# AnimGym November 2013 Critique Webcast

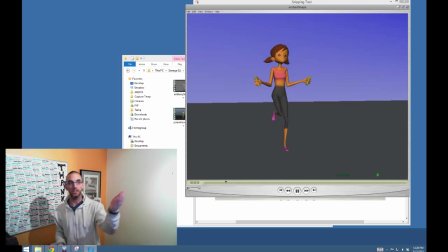But in general, I mean, especially she looks like she's working out at the gym, especially like those gym jump ropes, those weighted jump ropes, and especially an adult.
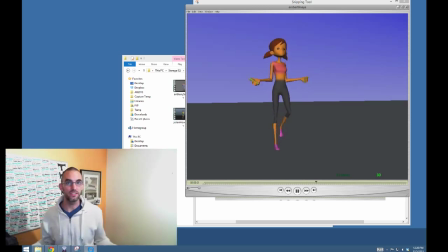You know, you do keep it actually like really almost as stiff as you can. So I do like that a lot.
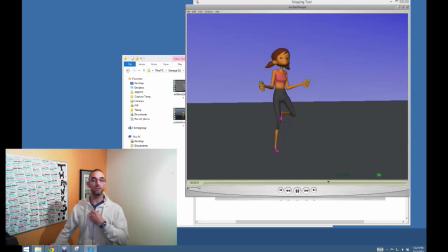And then the last thing is the head being on isolate. If it's not on isolate, it looks like you animated it, you like counter animated it to be on isolate. I feel like it's a little too much like a chicken,
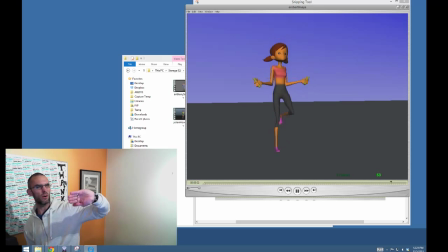because if you just go like this, if you just cover up the entire body and just look at the neck and head,
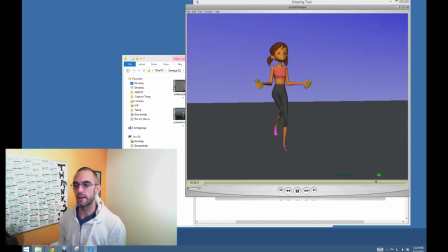there's really kind of a lot of up and down movement that the only reaction to it is kind of like a forward jut of the chin, and that always kind of like, you know, starts feeling like a bird a little bit.
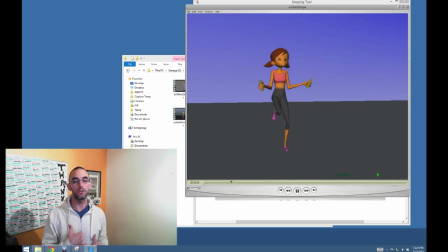I feel like if she was a little bit straighter, maybe if you took a little bit out of that rotation that she's doing in her chest, and just had like that impact, just do some simple overlap on the chin instead of
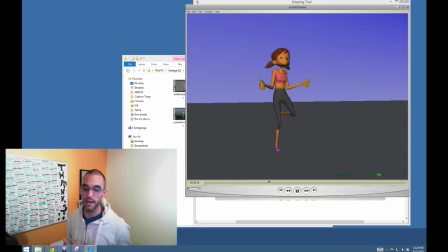this counter rotation, this counter animation that you're doing with the chest and then the neck. It would bring it back a little bit more into our realm. But yeah, in general, still a very, very strong effort and well on its way. So good job. Let's give Robert a round of applause.
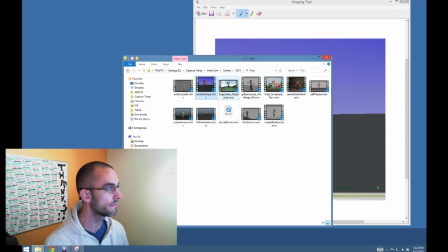Very cool. All right, up next, Eugene Sasu.
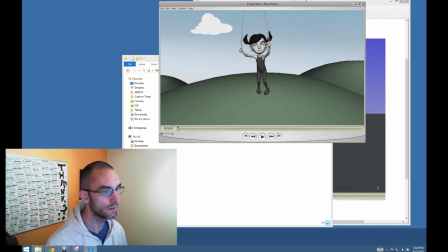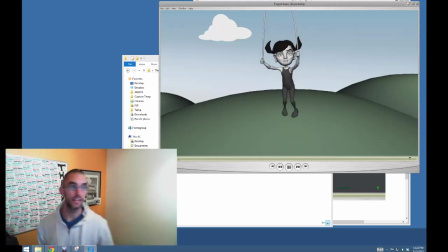Okay, so here's like one that's like I was just saying, like the younger, very, very, you know, kind of like rambunctious and full of energy jumping rope where the arms like kind of like go like this.
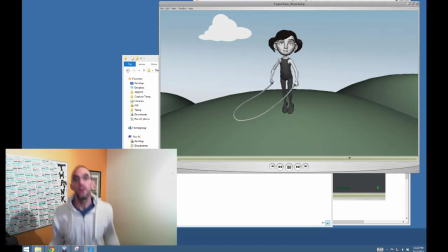It's a huge contrast to like, you know, the gym jump rope, or, you know, you imagine like the boxer before the match, you know, just with that tiny little motion. So this is very cool. I would say that there is a timing issue with the legs.
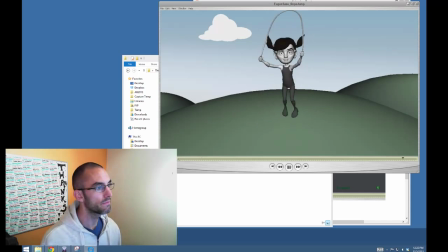It almost seems as though the body's kind of being pulled off of the ground, and the legs kind of react to that.
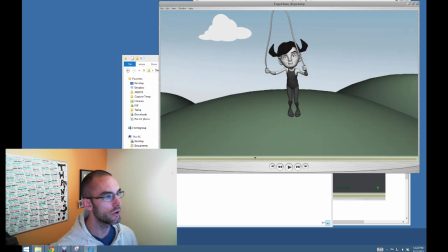Like this doesn't feel like enough of a push off the ground to get her as high as she's going. You see it, like, especially like right here. Like, see how hard she comes down.
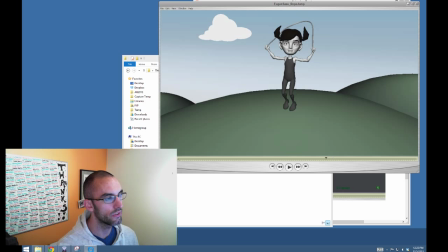She straightens out and points her toes and touches the ground, and then takes this big impact.
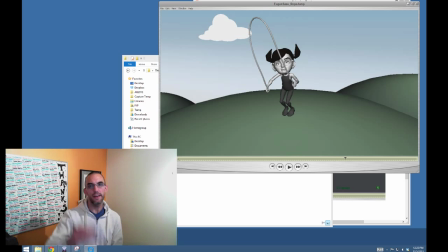All right. So ostensibly, you know, because you kind of have the same arc coming down as you do going up, right? That kind of how physics works. Ostensibly, we should go from this pose
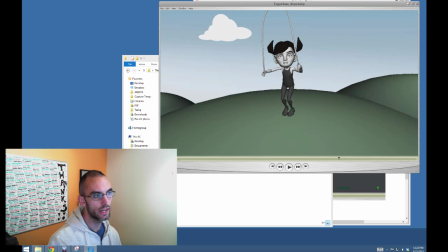at least to like this pose and then this pose on the way up. Like, this should look close. I mean, it's not exact, of course. Please don't quote me on this. But see how over these 3 frames she goes from pretty far bent down to straight up.
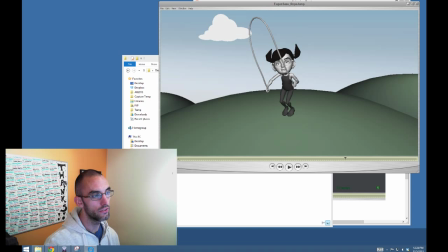Okay, so that was backwards. Now when we go forwards, she's bent over. Actually, you could count this as the first frame. It's bent over, slightly less, you know, bent over, but she's still on her toes.
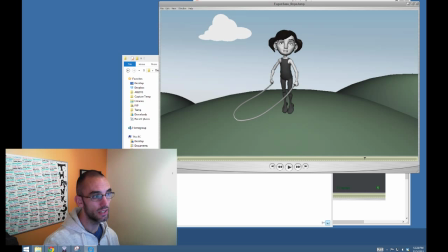Very slightly less bent over, still on her toes. And now her legs are straight, but her toes kind of just started coming off the ground. Do you see the problem there? The amount of energy that it takes.
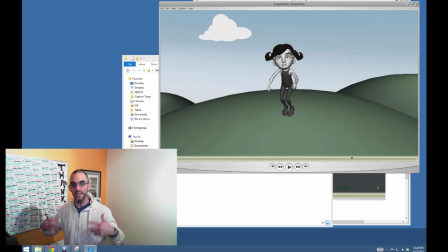I mean, when you push down, you're really actually pushing against the earth, right?